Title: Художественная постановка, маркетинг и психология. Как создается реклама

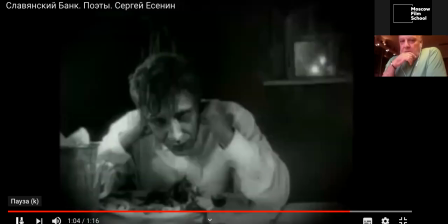(95:26) Ваши свои собачьи, пора
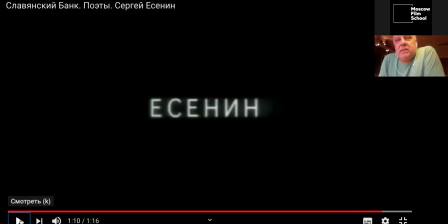(95:34) проснить.
Ну... Ясно, что это замечательное произведение, великое произведение. Замечательно отобразили, мне кажется, вот эту метущуюся, буйную душу поэта. Посмотрите, какой язык выбрали авторы. Это же те же самые авторы.
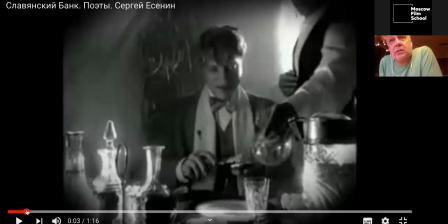(95:53)
Это тот же самый Саша Попов, это тот же самый Тимур Бекмамбетов, тот же самый Сережа Трофимов. Это они одной командой снимали все эти ролики. Знаете, что происходит? И пространство кадра совсем другое.
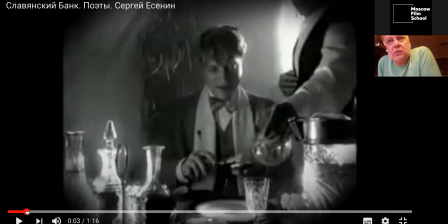(96:06)
Сейчас мы оказались в кинематографе до революции или там первых лет революции, да, когда черно-белое кино некачественное, и вы все верите, хотя это все сделано искусственно. Какое убедительное наполнение кадра, какое и убедительное ненаполнение,
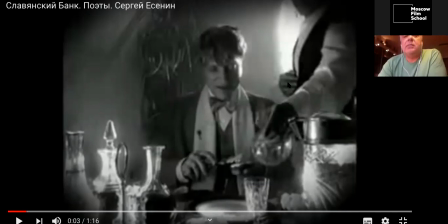(96:25)
потому что неумелые люди здесь бы заполнили бы этот кадр, и мне бы стало бы нечем дышать, а мне нужны силы, воздух.
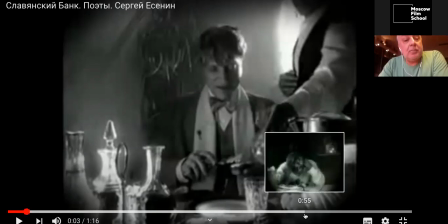(96:32)
Мне нужны блики, потому что это душа поэта. Ну и черно-белое работает здорово. Я не беру в расчет игру актера, это отдельная история, это режиссерская работа, великая работа.
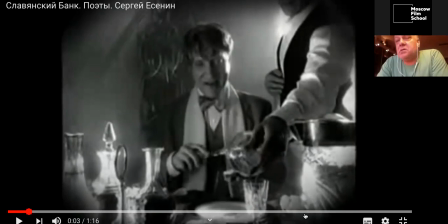(96:47)
Но по изображению не мог не отметить. Этот ролик, мне кажется, в ряду. Вообще все отмечают и империаловские ролики, и банкславянские. Там была серия «Блок», там был «Пастернак», там был «Синий цвет» Пастернака, потому что его уже снимал Резо Габриадзе.
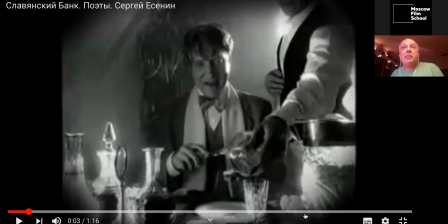(97:07)
Не Резо, а Лео Габриадзе, а читал Резо Габриадзе. Это Барташвили стихи, перевод Пастернака. «Синий цвет» полюбил я с малых лет.
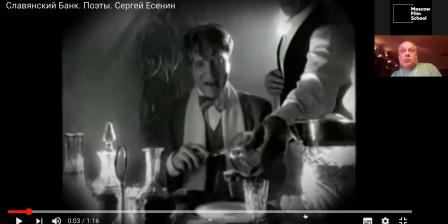(97:20)
Тоже надо смотреть это все. Мы не можем посмотреть, ну, потому что, знаете как, мне всегда говорят, что рекламная индустрия, она молодая, в нашей стране она молодая. То есть все, кого я перечислил сегодня, я всех знаю лично. Мы пересекались, снимали вместе, и с Лео снимали, работали. С Тимуром, то есть все пересекались.
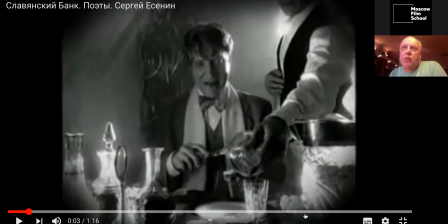(97:38)
Но за 92-го года, да, наверное, она появилась, 91-го, 92-го, я могу ошибаться, за 30, почти что 30 лет эта индустрия сформировала свои гайды, сформировала свой социум, ну, потому что у нас есть такая практика,
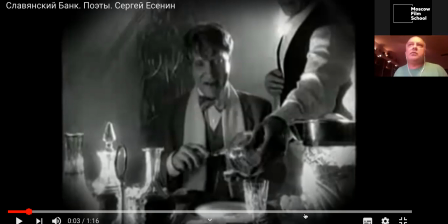(97:56)
мы раз в год, на Новый год все собираются в каком-нибудь крупном продакшене, это бывает часто в парк-продакшене, самый крупный у нас продакшен, в виде International, нас собирают. И мы все друг друга знаем. И у этой индустрии есть свои фестивали. Я вам уже сегодня говорил, что вот там несколько раз там мои работы были отмечены.
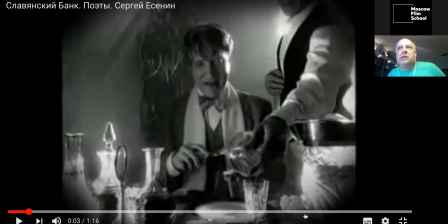(98:16)
Мне приятно оценка моих коллег, да, арт-директорского коллектива, громадного креативщиков. Есть фестиваль Red Apple, есть фестиваль Серебряный молоток, есть фестиваль Лучник, по-моему, Серебряный лучник. Есть, спешу, их много, этих фестивалей. Это я только про отечественные говорю.
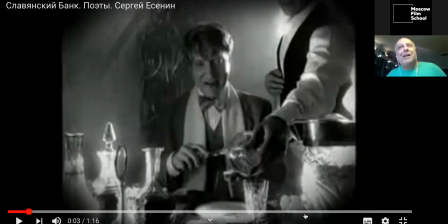(98:34)
А есть международные фестивали, и также пристально оценивают работу по всем номинациям, по изобразительному решению, по художественному решению, по вообще, как бы, по совокупности качеств. Это индустрия. Мы в нашей школе пытаемся, я подвожу к тому, что мы в нашей школе пытаемся
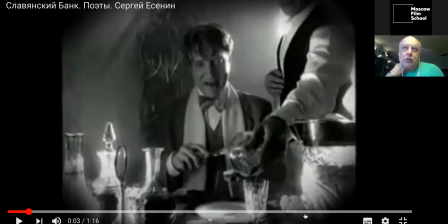(98:56)
открыть глаза на студентам, я в частности студентам-художникам, да и не только художникам, и операторам, и режиссерам, я же им всем тоже читаю лекции. Просто веду курс, а лекции читаю еще другим смежным специальностям. Я рассказываю, что вот как в рекламе реализовать ту или иную задачу.
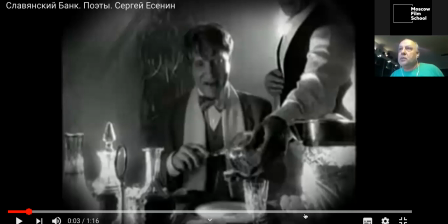(99:13)
Как, если пришел клиент, говорит, я хочу, чтобы вы мне сняли про «Шоколад России». Такой, о, «Шоколад России», ну невозможно. Но ты забудь про то, что «Шоколад России». Твоя задача – показать шоколад самый лучший в мире. Вот дальше трудись над этим.
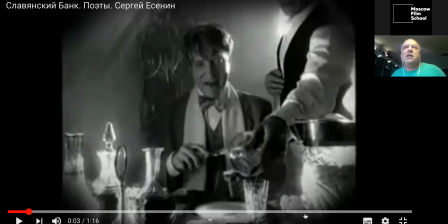(99:28)
Только не говори, что это плохой или хороший шоколад. Не твое дело. За это борются люди по качеству продукции. Ты борешься за изображение.